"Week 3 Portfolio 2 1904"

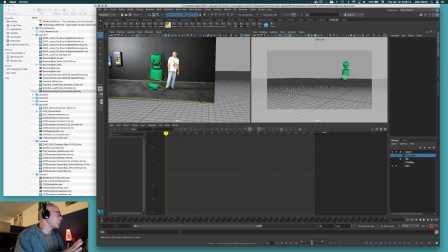2196s
All right, so obviously you guys should be working from a shot camera, so keep that in mind. One thing I guess I could point out too is with your character too,
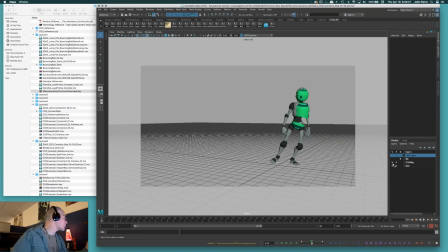2209s
as much as you're stuck with a lockdown shot camera, you're not,
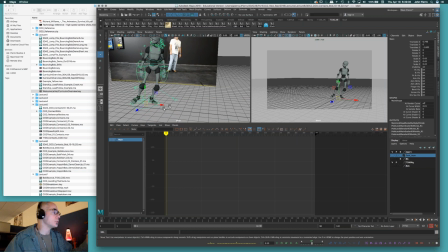2216s
the freedom you do have is to actually, the only time to use the main control curve is really to position the character,
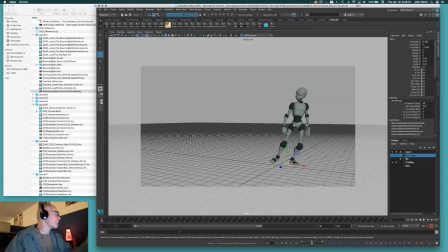2223s
okay? So you can think about, like, once you've mapped out your steps, right? In your scene, if your character is maybe, what, too much on center, you know,
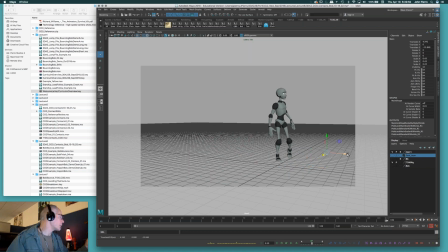2240s
and too far back or something like that, if you mapped out and we're using a shot camera and your action was all like this, you know, and he's so far away, you should check your cropping, you know, with the gate mask on. So if you turn this on, this will tell you exactly where your cropping will happen when you play blast it.
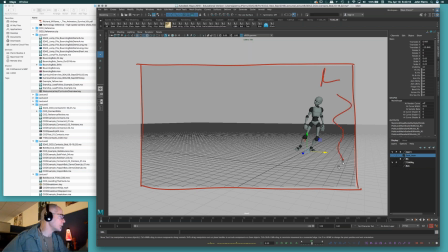2258s
So keep that in mind. And if you have all this wasted negative space, then your character, you know, even too, when your character comes forward, he ends up a little bit too much in center and you want him more like in the thirds or something,
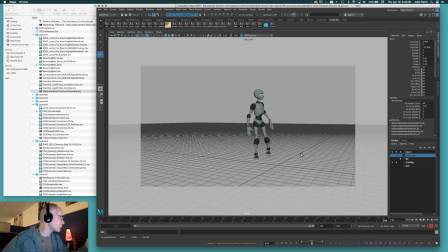2270s
make your composition more interesting. Well, then just you take your main control curve and basically, you know, just reposition your character in frame and see if you can get him staged better for your performance, okay?
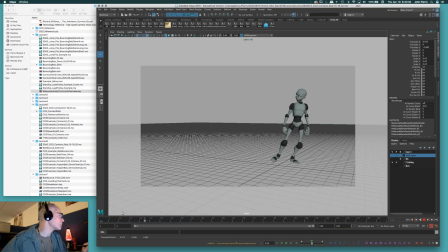And you're not going to key it and move it and key it and move it. You're just moving it once, and obviously all your poses will be adjusted that way. But at least this is a way that you can kind of frame him a little bit better and get him up nice and tight,
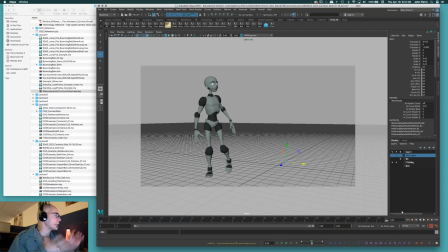2306s
or at least tight enough so he doesn't feel like he's too small to see and he is the main character in your scene, okay? And obviously you guys know the rule of thirds, you know, breaking up your canvas in threes, right? In threes in this way, you know,
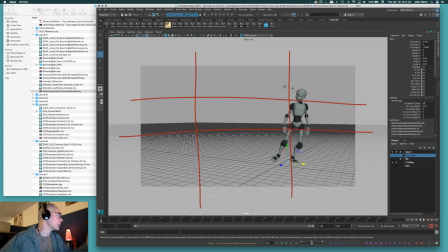2323s
and just thinking about where your character lies and realizing that it's much more interesting to keep him around the thirds than to get him stuck in here, and maybe it's a little too much wasted space if you get too much off of the thirds, right? So just keep that stuff in mind and tweak your pose, well, your starting position,
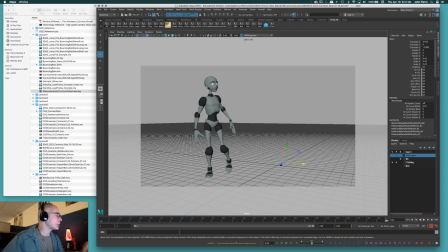2341s
to help get them the strongest, you know, shot you can or composition you can, right? And staging. Obviously, you can even check the other, you know,
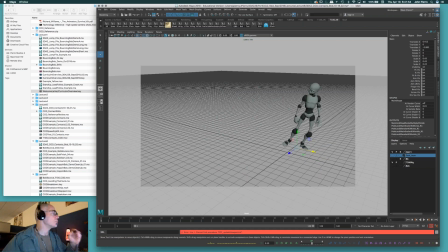2354s
cameras and see if you made the wrong decision, but at some point you should be animating with a specific shot camera in mind, okay?
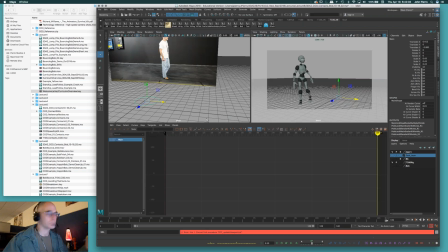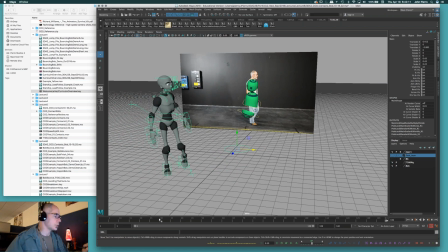2371s
All right, so I already got like my starting position on Bob in here anyhow, so it kind of mimics what I'm seeing here.
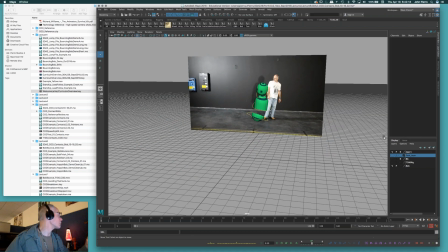2379s
So I'm just going to turn off the character right now. I need my feet, so let's turn on the good old feet. Foot layer 2, guys, you're going to be showing those foot posts. So if they're off, you can just select them all and turn them on.
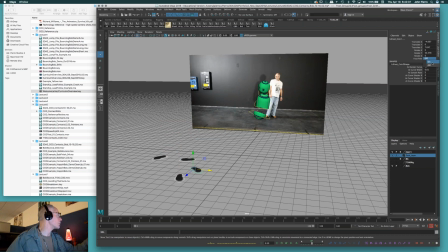2398s
You can do them at the same time, as you can see, just by selecting all of those and going to on. And I'll turn them all on. If for some reason you only have 4 steps and there's 2, I forget how many I put in there, 6 or 8.
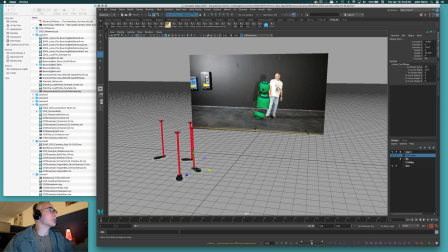2410s
If you want to delete any of the ones you're not using to get them out of your shot, you can just go into the outliner and find them there.
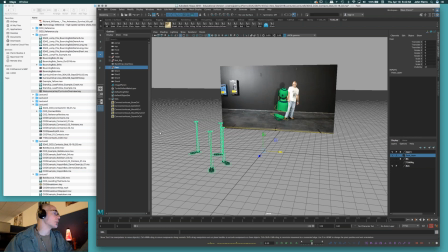2418s
You'll just find that there is a folder, or group I should say, with the feet in them, and you can just open that up and find them, okay? And if you select them, you'll be able to, and I don't know if you guys know that about the outliner, whatever you select in the outliner, you'll find it highlighted here.
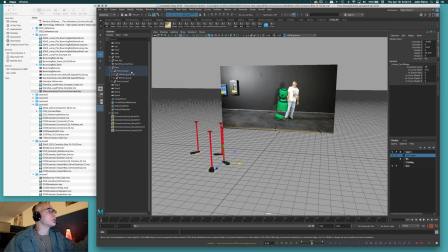2434s
So you'll see it's highlighting feet, foot group 2, left foot group. So that's what I have right here, the left foot group, okay?